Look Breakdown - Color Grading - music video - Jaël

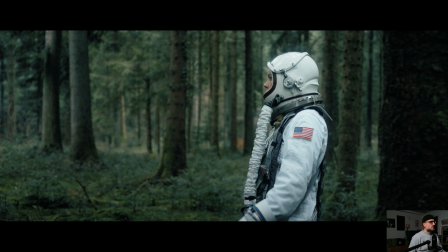before and after before and after and you really see that now we focus on her and not anymore on the surrounding and that's the whole point of using masks to focus the viewer's eye
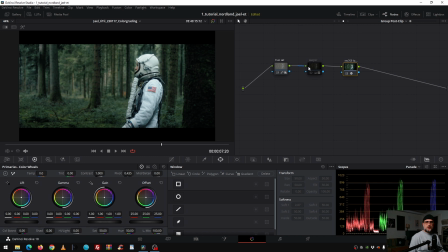so then to the group post clip just to understand what the warper note did
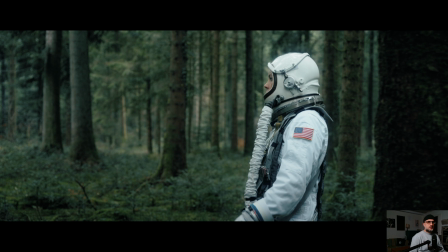i zoom in after and before and after so why i did that so for me and for the director it
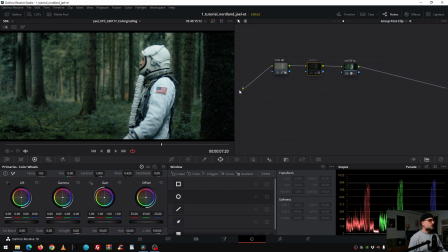the concept was nice of the look but leaving like that we don't have that much of color separation
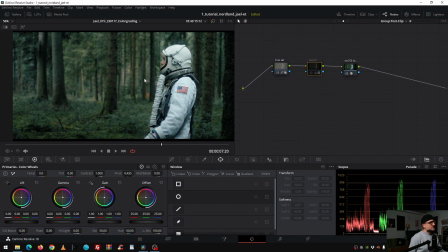in the background so now it looks nice because it's green but we don't have any depth because everything has the same greenish tone of course here and maybe here we have some variation but but we have just
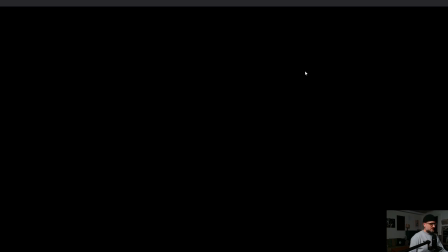pretty much one hue and i changed it with the warper so now in the first
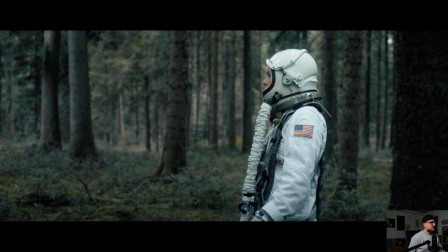glance it looks a little bit strange but this is the whole point it looks strange and also interesting because now we have more greenish tone more
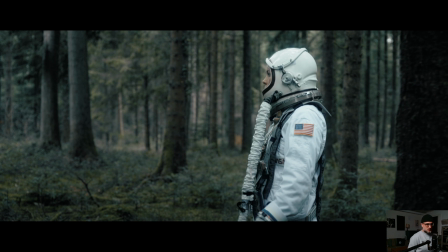saturation variation in the background and that creates the look really special for this music video instead of this videoish greeny standard look so put interesting for the
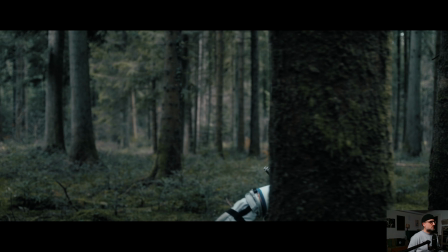viewer with color separation with different hues and different
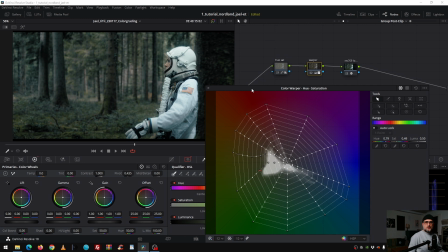saturations how i did that let's figure it out so what i did is that i changed the reddish tones to orangey you see that in a minute why
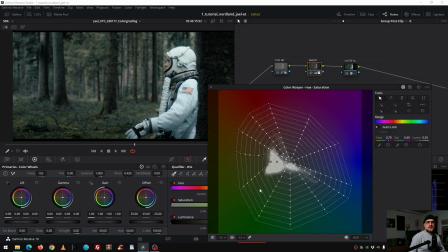i did that and then everything that was blue went to cyan some cyan tones into blue and all the greens a little bit towards cyan but the most important part are
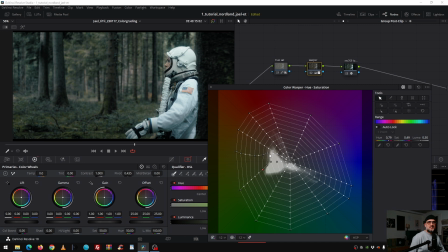these dots here these dots here represent the less saturated foliage
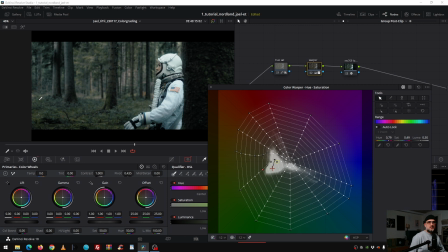in the background so like this one here and this is important i kept the color more or less like it was and everything else i cool it down
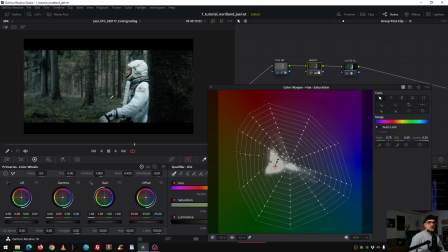or i desaturated or bend it and this is why this image looks so interesting because if I didn't do that then everything it's like cyan again or has the same power of saturation so with this variation I really was
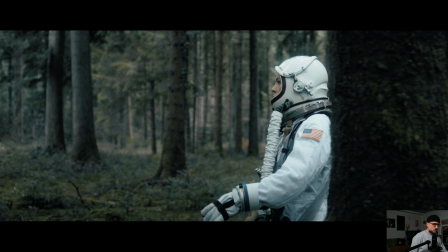able to create this special look so
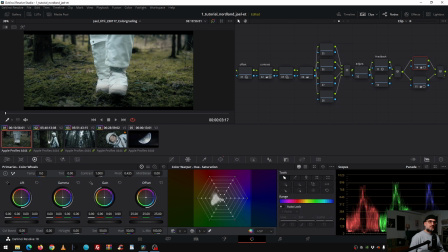since I made a very good base now I can just copy paste the base so I
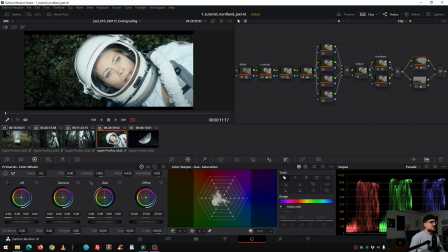middle click it middle click the reference and middle click here you see this one here it's very overexposed but I show you in
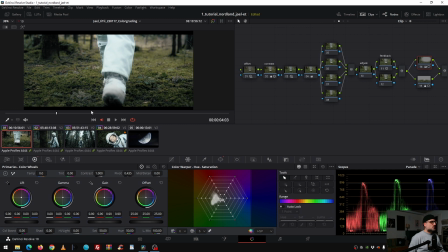a minute how I managed to make it look great now I start always with the most obvious mistakes so these are the mask let's